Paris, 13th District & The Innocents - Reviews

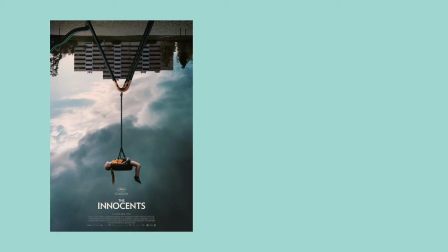(0:00)
IFC Films has two incredible movies releasing here in the States in the next month or so. These are The Innocents and Paris 13th District.
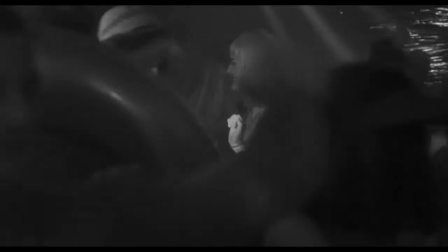(0:07)
As they're both coming out relatively soon and deserve to be talked about, I thought I'd pack my thoughts on both of these vastly different, but equally fantastic films into one video. So here are my thoughts on both of them, starting with Eskilvot's sophomore feature, The Innocents. This is an unnerving and riveting supernatural thriller.
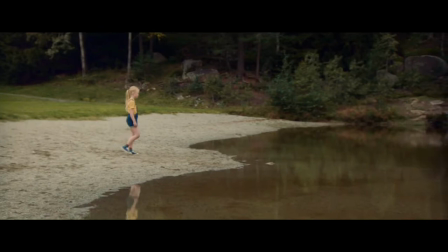(0:22)
I don't want to reveal too much of the overall plot as there are so many surprises along the way that I just don't want to ruin,
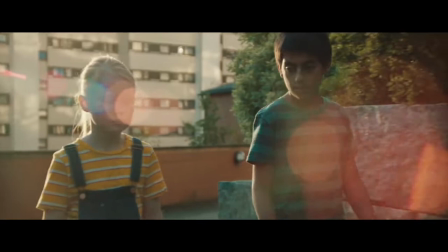(0:28)
so I'll say the film follows a group of children in a Norwegian apartment complex.
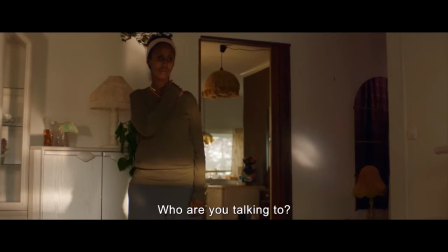(0:32)
They strike up friendships with one another, and in their time together, they soon reveal mysterious abilities that they don't quite understand. I think the name Esko Vogt might sound familiar to some of you, as he is, of course, Joachim Trier's writing partner, co-writing every single one of Trier's feature films up to this point,
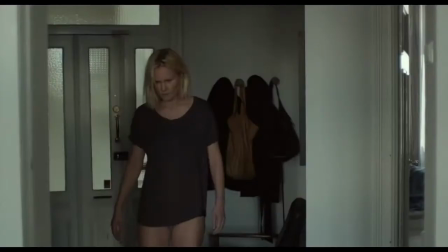(0:46)
including The Worst Person in the World. But Vogt is also an assured filmmaker in his own right.
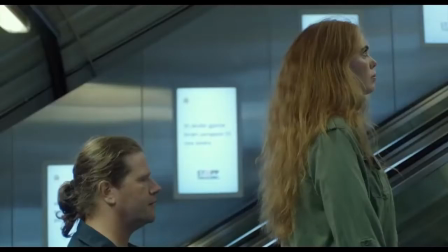(0:51)
In 2014, he made his debut feature, Blind, which was an inventive portrait of a woman coming to terms with her blindness.
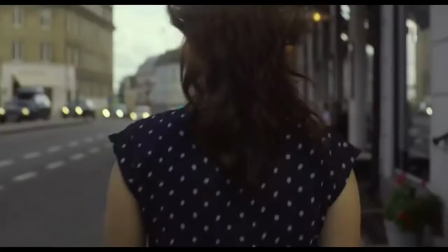(0:57)
That film played with subjectivity and narrative in very interesting ways, but sadly was overlooked by many people.
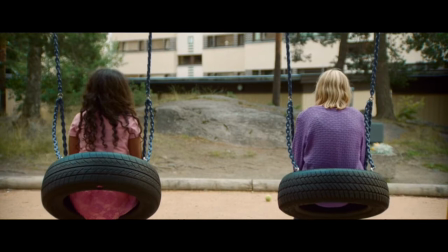(1:03)
I highly recommend checking it out, though. But Vogt is now back in the director's chair with The Innocents, and is asserting himself once more as a singular directorial talent.
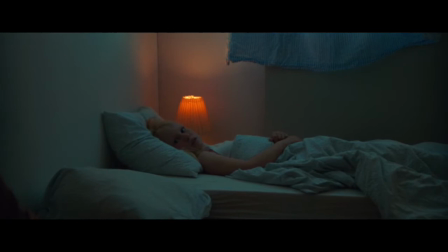(1:11)
With this one, though, Vogt has carefully designed a film guaranteed to burrow under your skin,
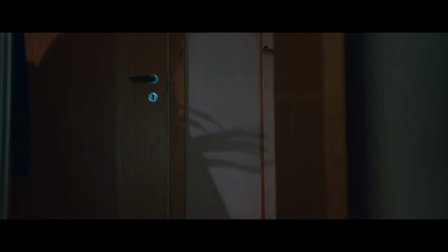(1:15)
but not in the way some filmmakers do, by subjecting an audience to constant horrifying and gratuitous violence.
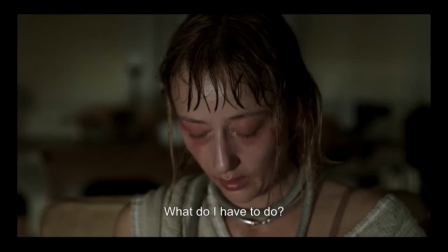(1:21)
Rather, the film uses sporadic, sudden bursts of violence that feel utterly cold and detached. I feel like the closest comparison to this depiction of violence in film is the work of Mikael Hanukkah,
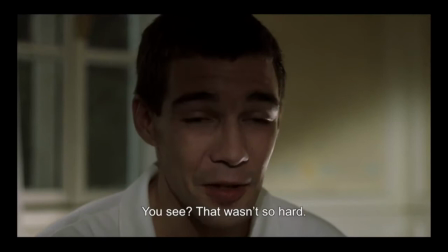(1:30)
because like the violence in Hanukkah's films, Vogt denies the viewer any sort of satisfaction from the violence.
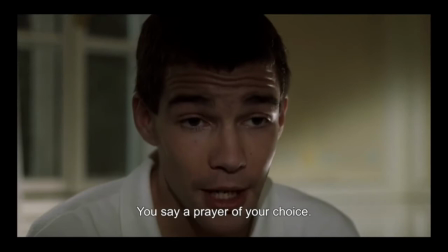(1:35)
It's rather a cold, completely casual, joyless kind of cruelty, and that ends up making this film much more unnerving than I ever expected.
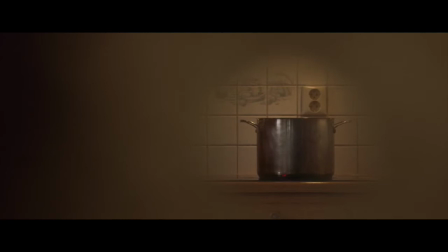(1:43)
And what adds an extra level of unease to that is the fact that this film is entirely from the perspective of children, and observes their capacity for equal.
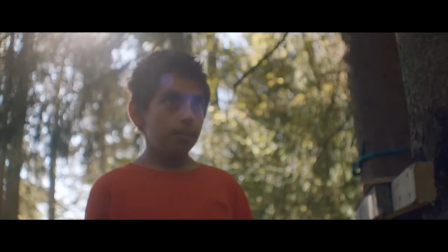(1:50)
Surprisingly, Vogt never strays from their perspectives whatsoever, as you spend nearly each and every moment immersed in their unsettling journey.
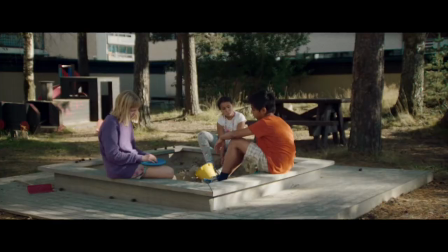(1:57)
Vought, to further immerse you in the film, once again plays with subjectivity in this, as he predominantly places his camera at the eye levels of the children and lingers there.
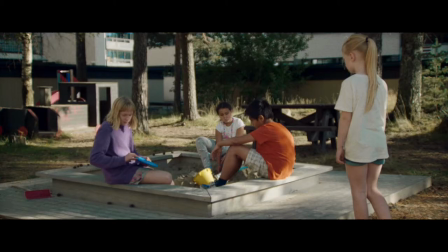(2:05)
With that, you get an interesting perspective in which the surrounding environments are towering in the frame.
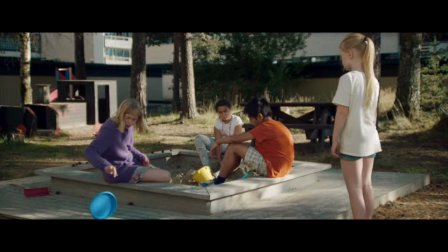(2:10)
This brings you down to the children's level and allows you to observe their curiosities and relationships intimately.
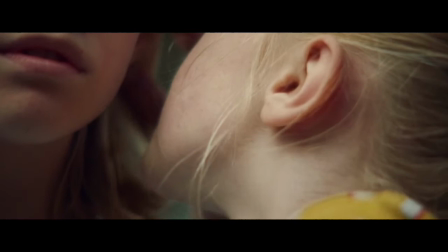(2:16)
I really think Vought has a keen eye for imagery, and that really separates him from the crowd of supernatural thrillers we get today.
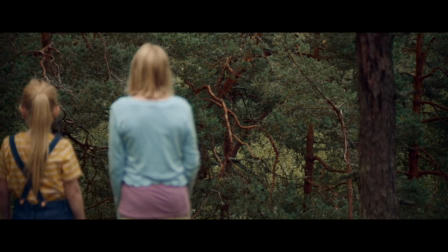(2:22)
Overall, I've found this to be a meticulously designed film through and through, with some of the most impressive child performances I've ever seen.
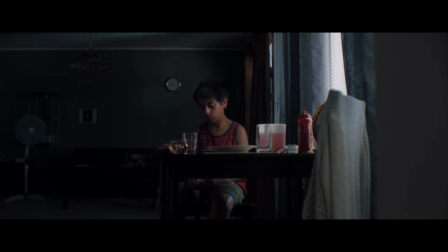(2:29)
But beyond that, it's such a haunting study of loneliness and morality, depicting such themes in a perspective rarely used in film today.
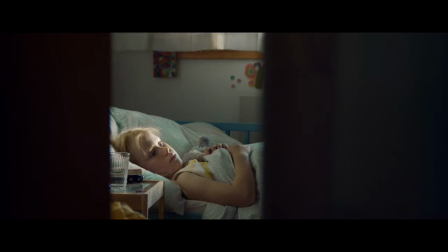(2:36)
It of course won't be for everyone, but I found a lot to grab onto here, and was truly invested throughout. The Innocents will release on April 15th, and I think everyone should give it a shot. Next, I want to talk about Paris 13 District.
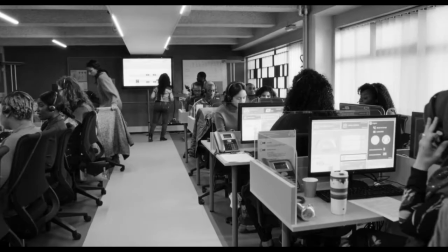(2:48)
This is renowned auteur Jacques Audillard's latest film that follows four Parisians searching for meaningful connections in a modern world.
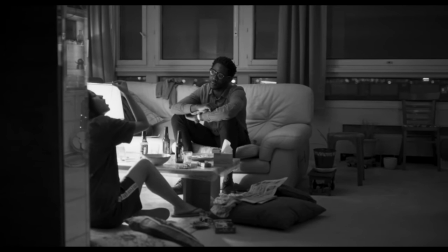(2:54)
You have Emily, a horny 30-something who rents her spare room to a charming teacher named Camille, and they soon begin to have a complicated relationship.
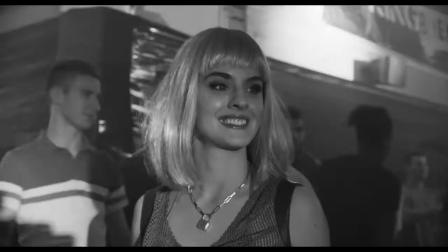(3:02)
You also have Nora, played by the wonderful Noemi Merlot, who strikes up a friendship with a popular camgirl who she bears a close resemblance to.
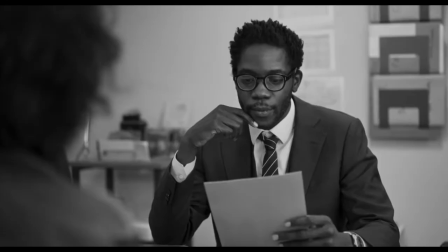(3:09)
We see the lives of each of these characters begin to intersect, and they fall in and out of each other's daily lives.
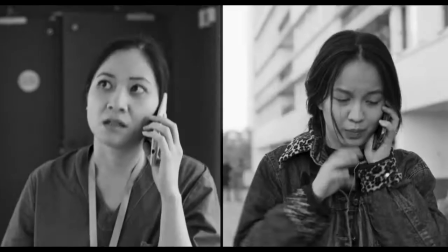(3:14)
I think those familiar with Adiard's body of work may be listening right now and thinking that this sounds unlike anything he has ever made, and you're exactly right.
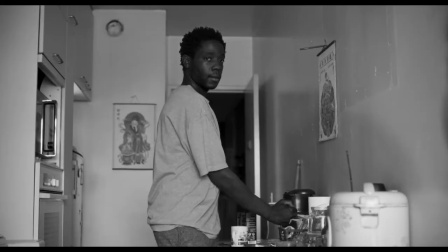(3:22)
But Paris 13 District does continue this trend in which Adiard continues to reinvent himself and his style with each and every film.
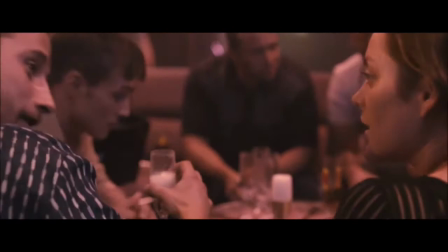(3:29)
For instance, Russ and Bone was a tragic romance tale between a whale trainer and a lonely father,
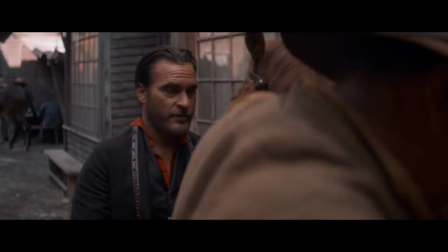(3:34)
Deepan was about a Sri Lankan freedom fighter seeking refuge in Paris, and The Sisters Brothers was a sprawling western with a bunch of A-list actors.
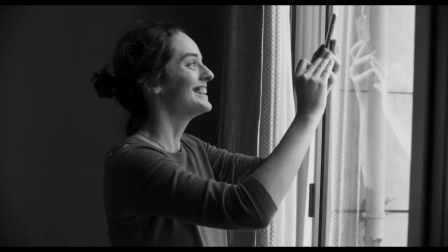(3:42)
And with Paris 13 District, Audiard has now made a freewheeling, French New Wave-inspired tapestry of love and longing.
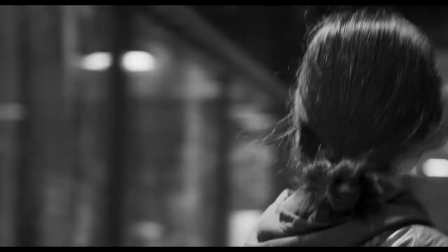(3:48)
It's a film almost void of a traditional narrative structure, jumping from moment to moment with an aimlessness that matches the lives of these characters.
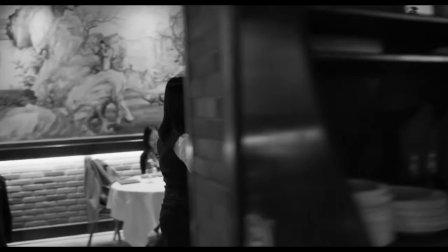(3:56)
The dreamy, drifting flow of the story is only elevated by the beautifully muted black-and-white cinematography and a booming score that explodes onto every scene.